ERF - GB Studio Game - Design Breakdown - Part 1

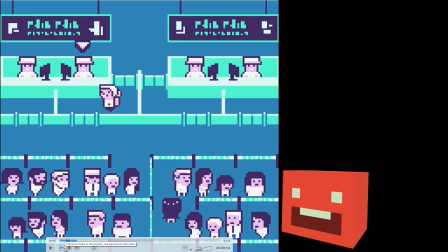12:17 I wanted, like, the boy could say, oh, here is my grandfather's ashes.
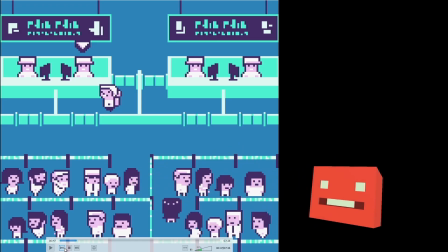12:25 And then he puts maybe he doesn't even put the urn there, he just says that, right? But it's more interesting to separate it and make the visuals and the text do two different things, and when they work together, it makes the whole, right?
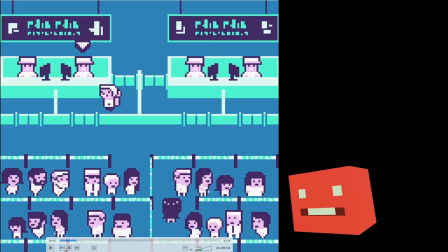12:39 So 2 plus 2 equals 4, right? So the answer is the boy puts the urn on the table, and then the text fills in the next piece of missing information.
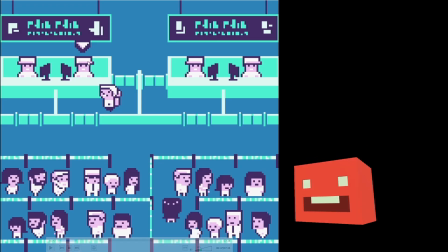12:55 The official says death and cremation certificate,
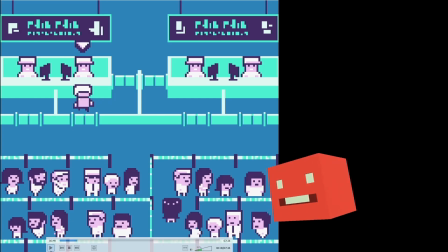13:01 so then you kind of figure out, hey, what is that thing that was put there, right?
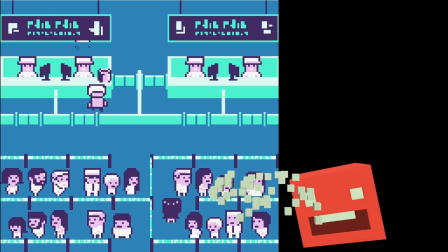13:07 So it's when you let the player put the puzzle pieces together, that makes it really interesting.
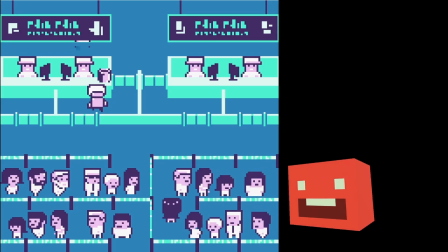13:15 I mean, that's the kind of game I love. I just, even when there's very little interaction, just doing that detective work is gameplay. I feel like,
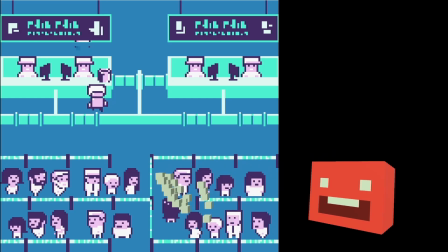13:28 yeah, and so it sets up a question too, like, why is this boy carrying these ashes, right? So raise a question and then answer it later. Don't answer it right away. Leave some questions, and that hooks people. They want to find out, hey, why? Yeah.
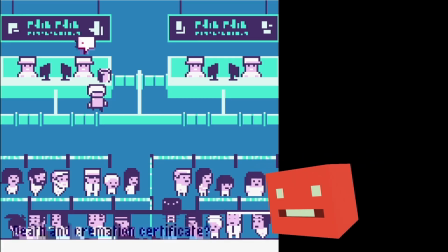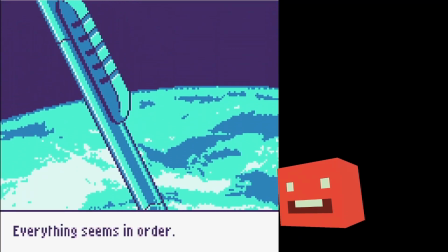13:55 Here's the space elevator going down. Yeah, and for my research, apparently, I can't remember now, it would take
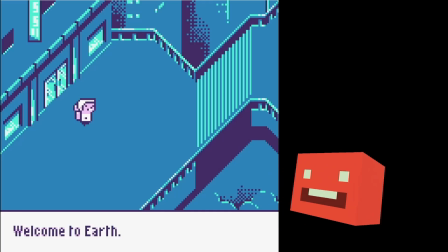14:03 a couple days, I think, to reach Earth, even if it was going really fast.
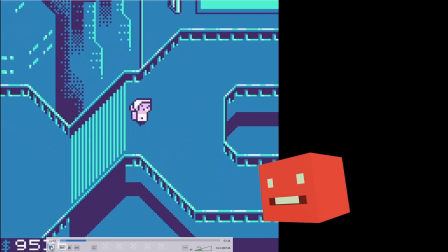14:09 Like, I think, I don't know, I can't remember now, honestly.
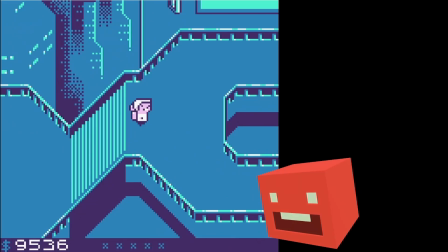14:15 But yeah, so,
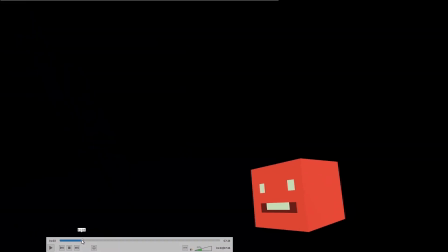14:18 yeah, and I used a technique from film all throughout the intro.
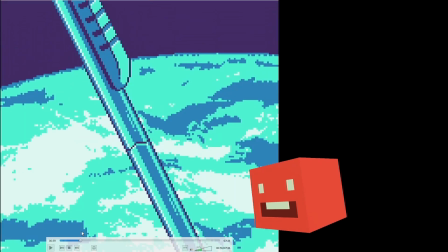14:24 You can see it here happening.
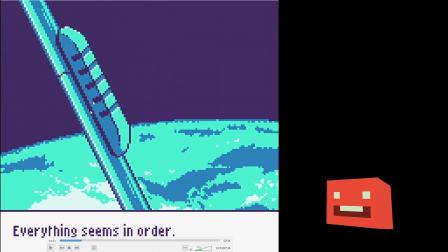14:28 Like, everything seems in order, and this has already gone ahead in time. The boy's already traveling down
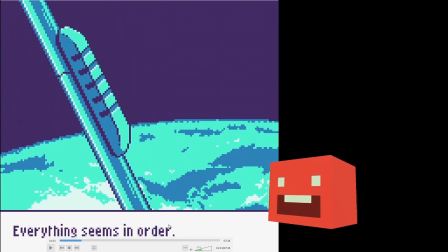14:37 the elevator, but the dialogue is still from the border crossing, or I guess the spaceport crossing, the customs official, right? So this, I got the idea from film,
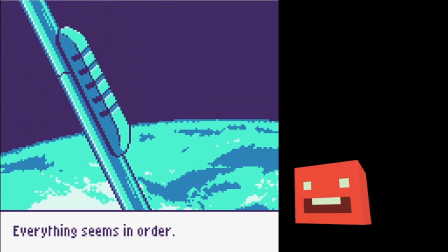14:53 because in film there's a technique called the L cut or the J cut,
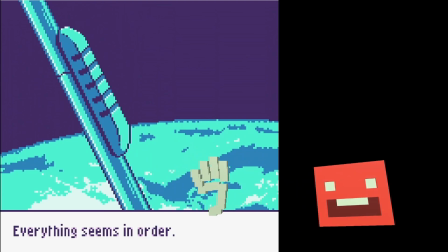14:59 and it's done with visual and audio. So before one scene cuts to another scene,
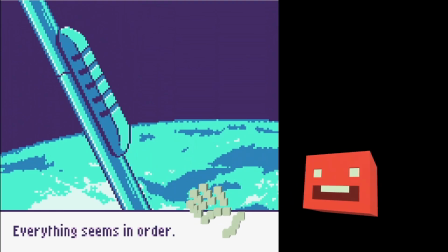15:08 sometimes you might start hearing the audio of the next scene before the visuals have changed to that. You might hear the ambient sound or even the dialogue of the next scene before you see it.
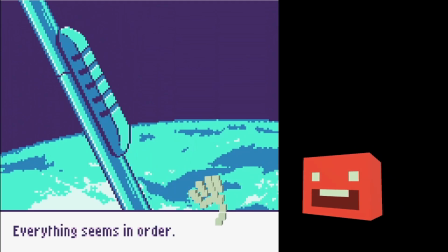15:21 As an example, maybe imagine a nighttime scene. It's a war zone, and there's soldiers in a tent. And then the commander says to the soldiers, "At dawn, we move out."
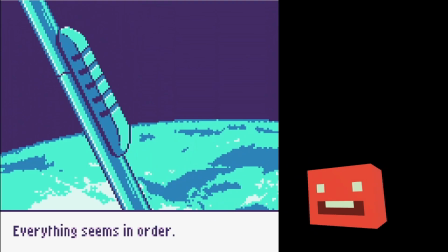15:37 And then the picture cuts to sunrise, and then you see helicopters lifting off the ground, and then the soldier's voice. You still hear the commander's voice earlier, and he says, "And there's no turning back."
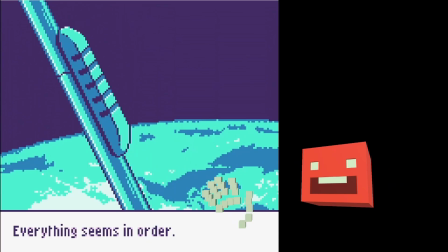15:52 Right? So at dawn, we move out, and there's no turning back.
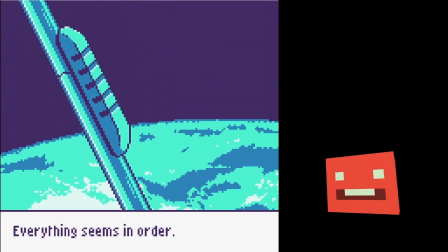15:55 But the visuals are separated in time, so that's an L cut, where the what is it?
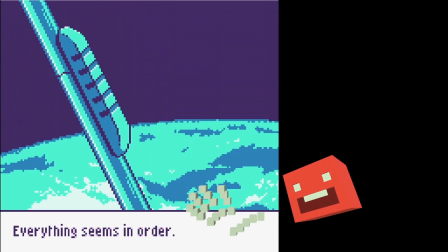16:05 The sound comes in. Oh, sorry, the sound lingers longer from the previous scene.
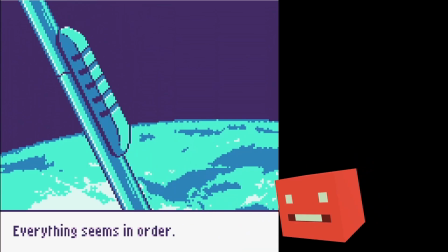16:14 Then the opposite of that would be a J cut, and they're called L and J because of the way, I don't know,
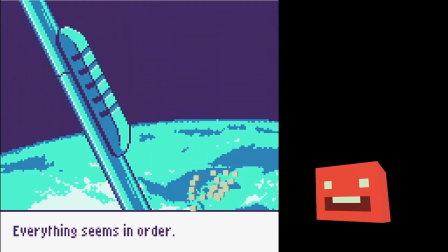16:20 when you're doing video editing software, um, there's an audio track and a visual.